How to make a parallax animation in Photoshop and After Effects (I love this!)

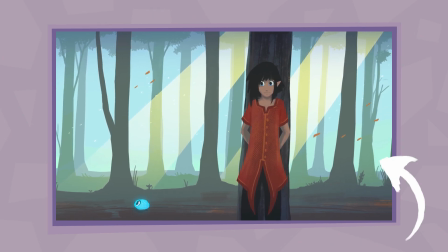I'm Mel, and in today's video I'd like to go over this parallax animation and particularly how to make this in Photoshop and After Effects.
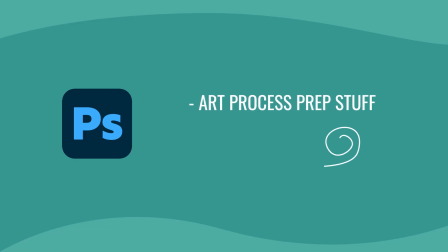In Photoshop I'll go over some things to keep in mind during the arc process and how to prepare the layers.
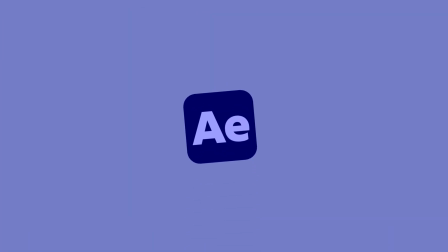And there are multiple ways to make a parallax in After Effects,
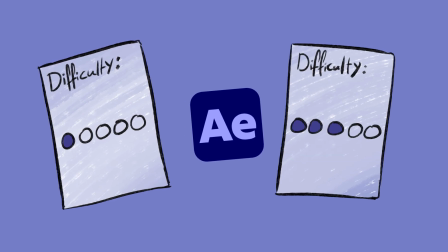so I'll show the beginner method and a more complex one that'll make for a smoother animation and better workflow.
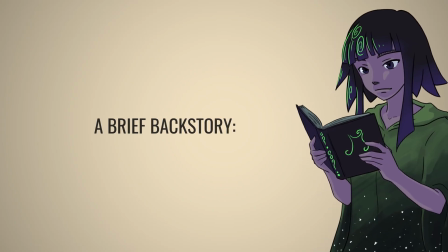Okay, so let's dive in. A brief backstory. A parallax effect can be used to create a feeling of depth. It's dynamic and it looks pretty cool. Yeah. The word originally came from the Greek word parallaxis, and this sounds like a cool villain name, but it just means the alteration of an object's position in relation to the background.
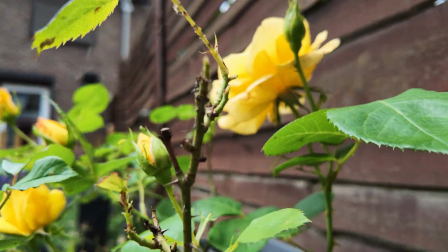If you right now look around you and move left and right or up and down,
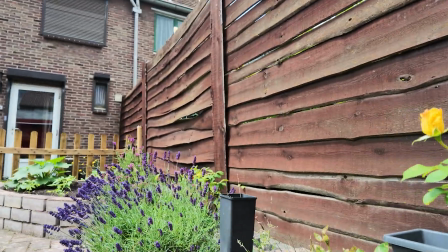from your perspective, objects closer to you seem to move faster than the background.
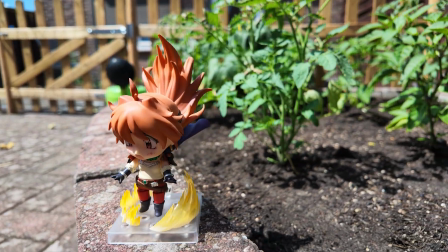Or imagine you are in a moving car or a moving train.
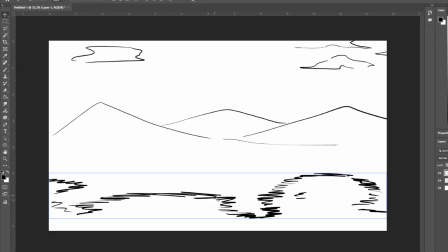The bushes, poles and things that are close to you, they zoom by, but the hills all the way to the horizon almost seem still.
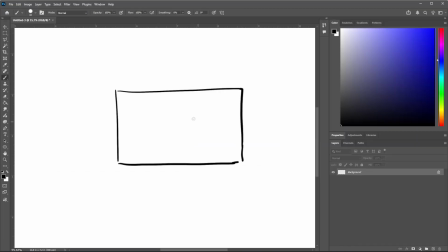Alright, so let's open Photoshop. So the canvas in Photoshop needs to be wider than what the final shot is going to be.
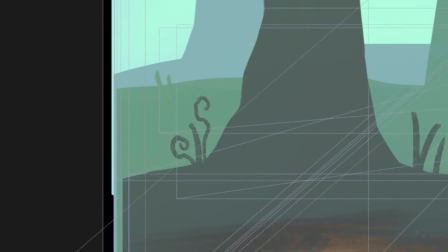Else the layers will be cut off and that just looks kind of awkward.
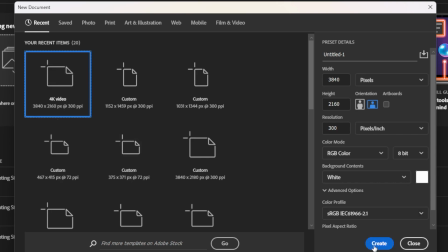I'll start with my regular size canvas and I go to image, then canvas size.
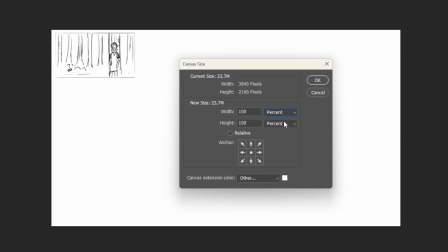There are a couple of different metrics you can use, but as I don't care about precise pixel count for this, I use percentage, because I find that easier to visualize in my head.
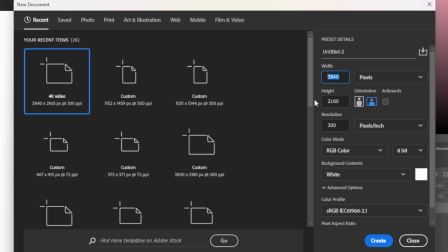You can also just start off with a wider canvas when you make the document.
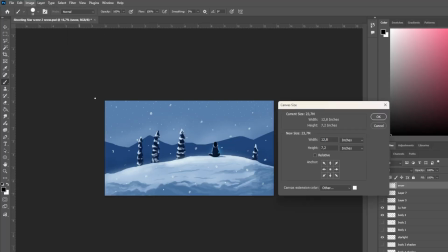By the way, if you have already drawn your image and you only realize later that your canvas needs to be taller or wider,
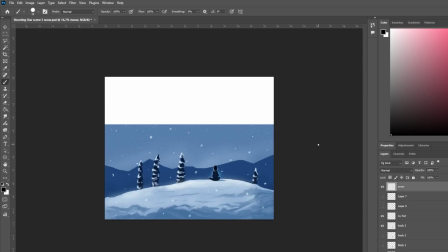you can use these arrows to tell Photoshop in what direction you want to expand the canvas. And now for the artwork.
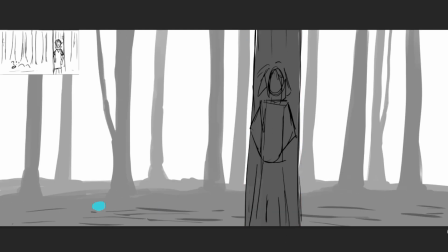When drawing the trees, I'm already establishing how many layers of depth the final image is going to need.
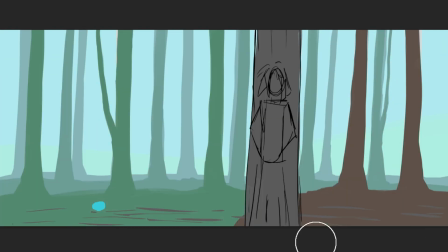So I'm grouping trees in terms of distance. This is also a good moment to block in the colors.
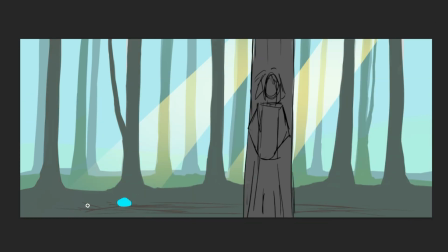I'm looking for a few colors that look well together, and I like to make a gradient from light to dark, because that will help with the readability of an image. I add more of the sky color the further away a layer is, to mimic what happens in real life.
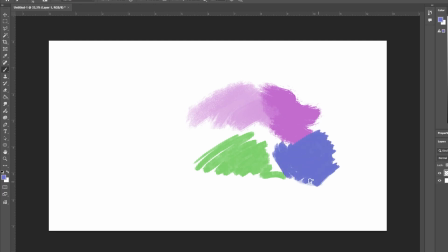I like to use a variety of brushes to get some textures in, but some of my go-to brushes have some transparency to them. This doesn't matter in a still image, but since the layers are going to move in relation to each other,
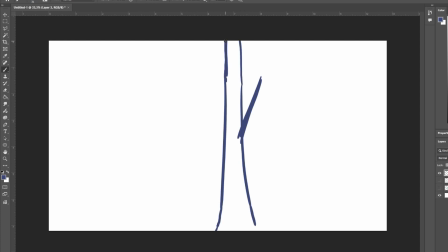it's best if the trees don't have any see-through parts, except if they were like leaves or something.
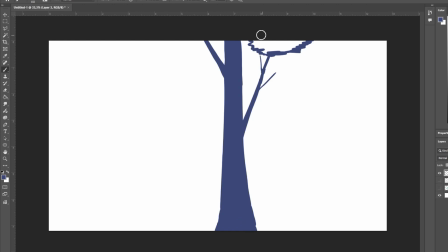That's why I block the trees with a solid color first. Oh, and a useful thing to know.
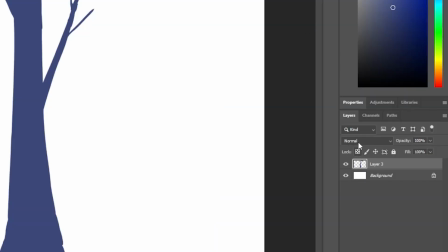There's a button here at the top of the layers panel that you can toggle per layer.
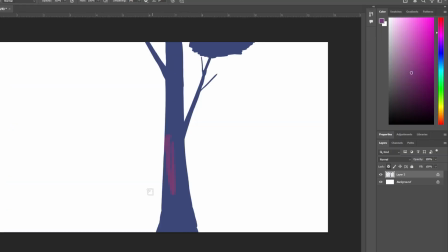With this, you lock in the opaque pixels. So if you turn it on and draw over what you blocked in before, it will only paint over what is already in that layer.
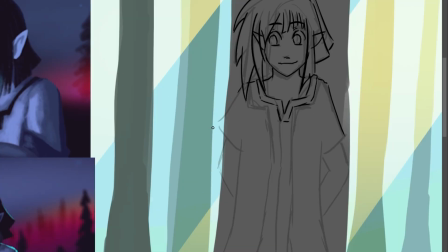So okay, this is a shot that I'm actually using for something, so when it comes to drawing the character,
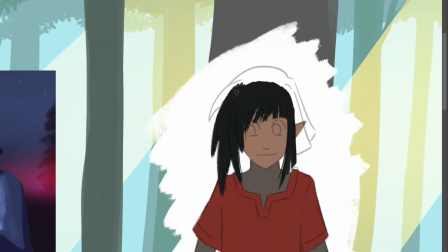I'll load in some references from earlier shots, so I can keep the design as consistent as possible.
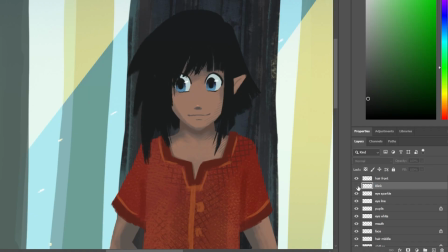Okay, I have everything set up. I added these little particles and leaves.
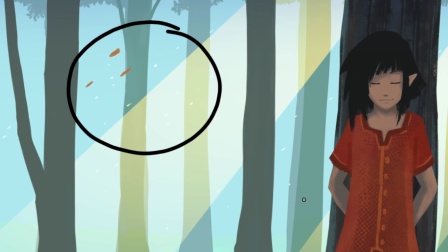I want to make the image less static by giving them a subtle movement as well. It's time to load this all up in After Effects.
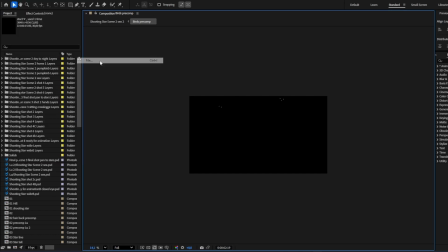The cool thing is, we don't have to save all the individual layers and import them separately.
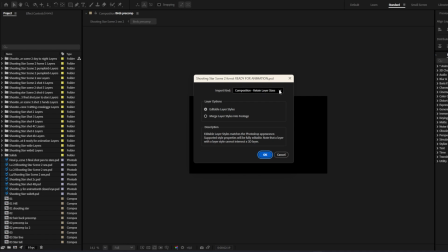We can import the PSD file directly into After Effects, and the program will ask us how we want to import this.
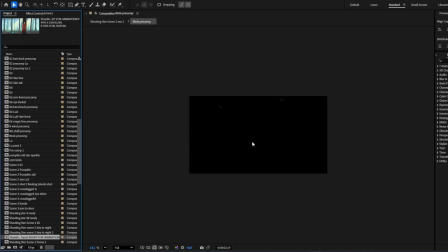I'm importing this into an existing After Effects project because this shot is part of a longer animation video, and as you can see, I'm not the right person to ask about project organization.
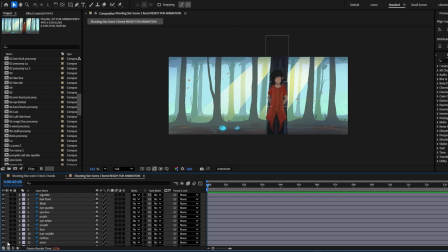I understand the theory, but my project folders eventually all look like this when I work on them long enough.
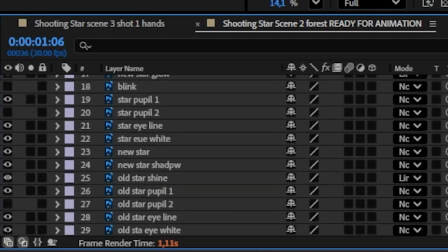Anyway, the Photoshop layers are now After Effects layers, in also the same order.
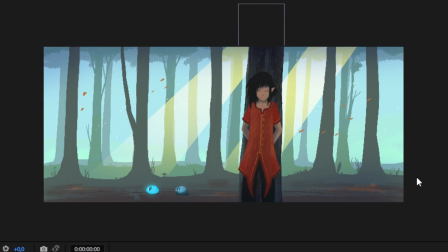Perfect. Now, of course, the shot is too wide, but that's something we'll solve later.